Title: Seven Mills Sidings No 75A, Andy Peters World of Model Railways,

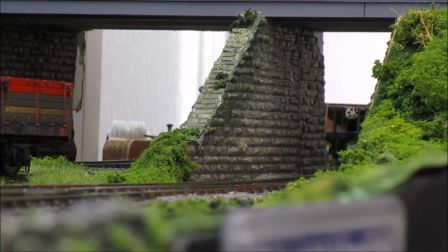It's at this point now where I would normally do the edit as a start point once the loco's already moving.
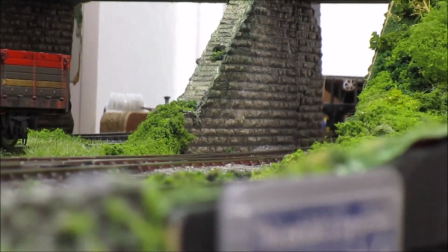So sound the horn because it's coming under the bridge.
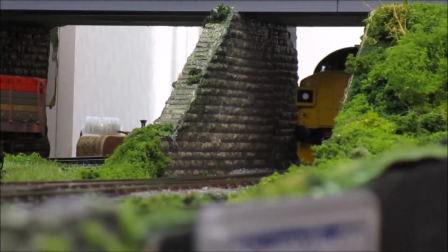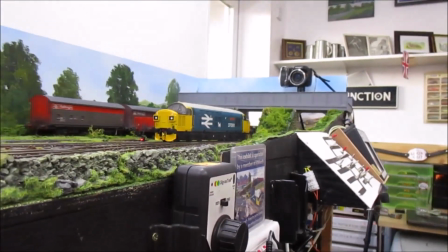Zoom out with the camera whilst holding the hand controller and trying to keep the camera steady on the tripod as well,
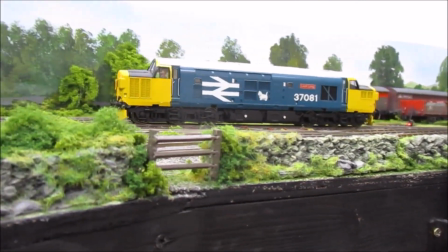and film the loco just moving past at a steady pace.
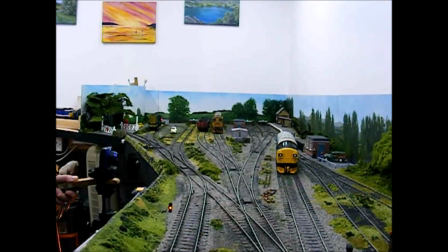That's going up,
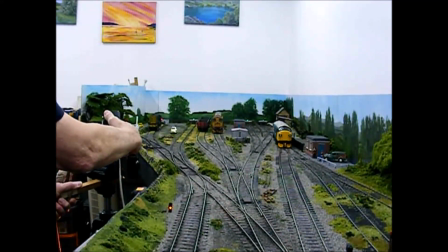and then again trying to hold the handset and trying to zoom in with the camera whilst the loco goes up there. That's going up,
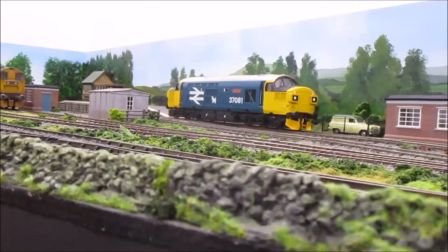and then again trying to hold the handset and trying to zoom in with the camera
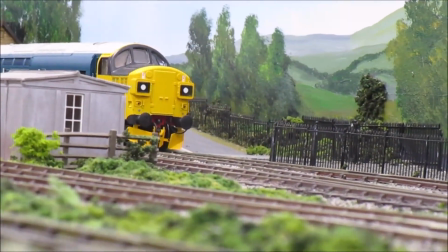whilst the loco goes up there, and shut the speed off on the controller and work the brake as well.
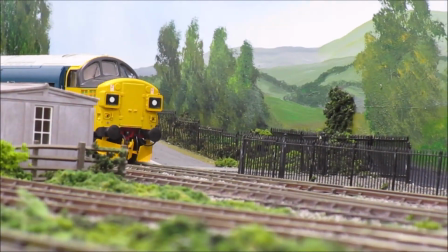Change the point, and then we'll change direction on the loco,
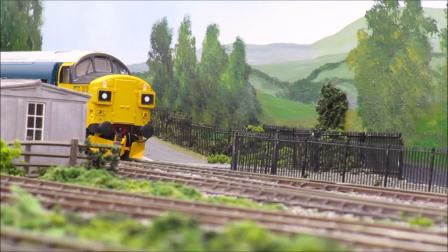and then horn, and then we're going to come back now
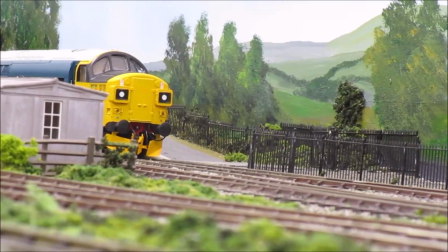The camera is still set on zoomed in, so
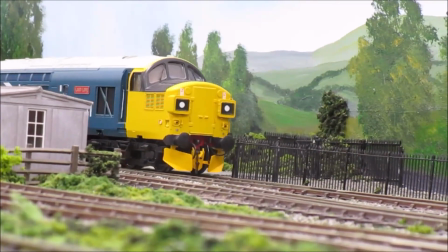we'll have to now bring the zoom out a little bit
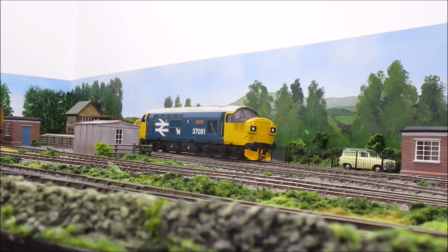to get the whole loco moving forward.
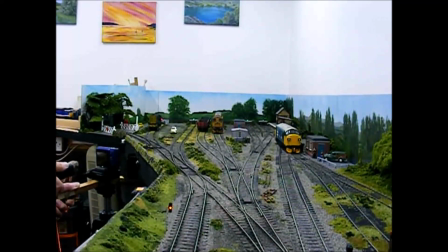As it comes into the siding.
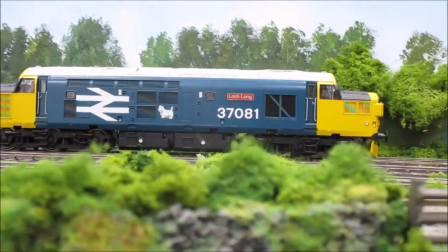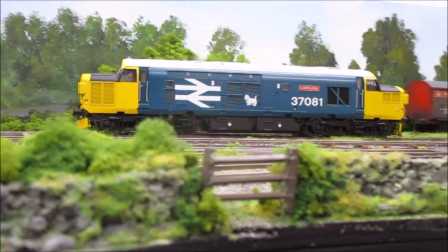And again, keeping the camera steady,
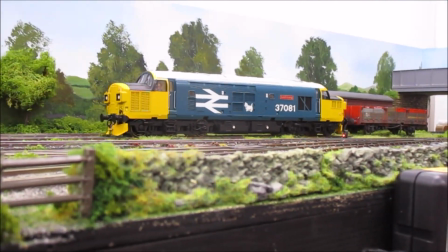slowing the loco down, applying the brake and trying not to move the wagon at the same time.
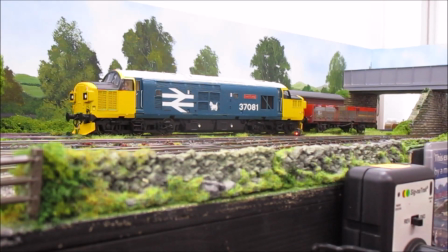And there we go. So that has now come up to the wagon and is sitting in the yard.
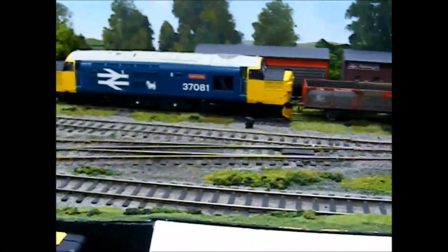Now you quite often hear me talking about getting up on the embankment by the Mills Lane Bridge,
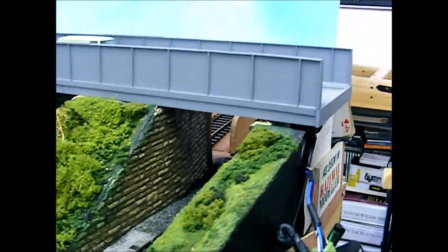and just as spotters would do,
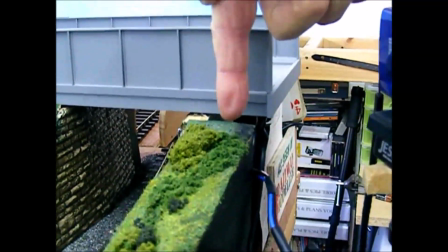I imagine that I'm sitting somewhere up on the corner up here by the road bridge looking down across the yard.
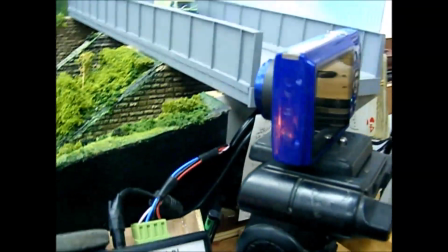So the camera is set up there and the view down across the yard is a bit like that.
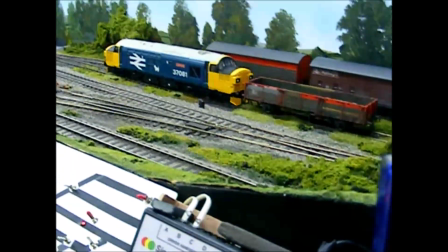So we'll do a bit of filming from there, taking the 37 back into the siding.
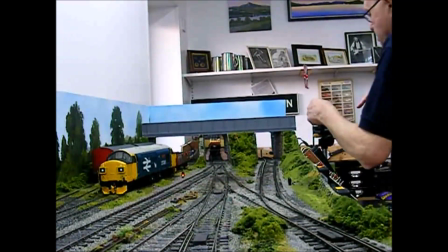So I've set the camera up to show me filming from here.
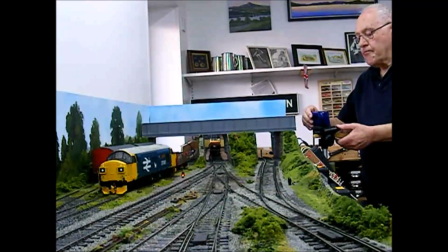I'm now filming from this camera. I've got the loco, I've got the fiddle yard lined up,
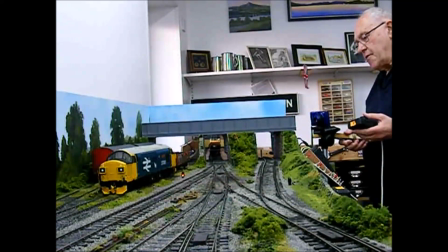and the 37 is now going to come back and push the wagon back into the fiddle yard.
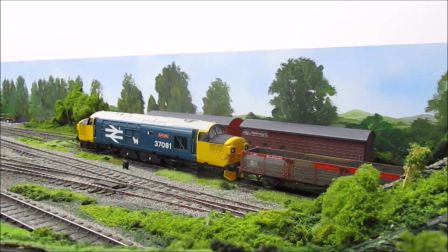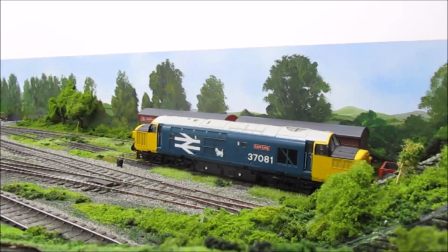Work the horn, try and keep the camera steady, as though I'm up on the embankment looking down
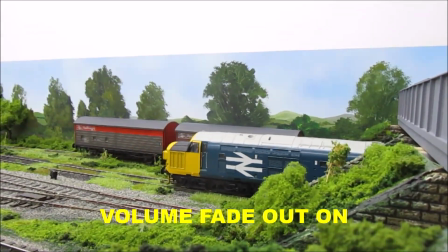from the bridge,
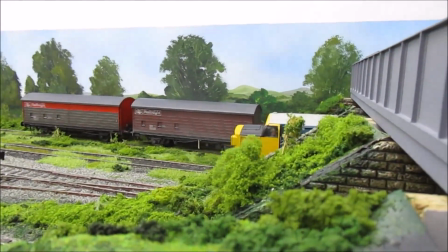and the loco goes out of sight into the fiddle yard,
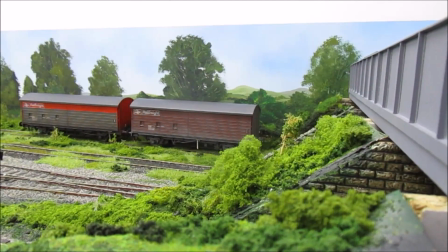or the top yard, whatever I want to call it, door end.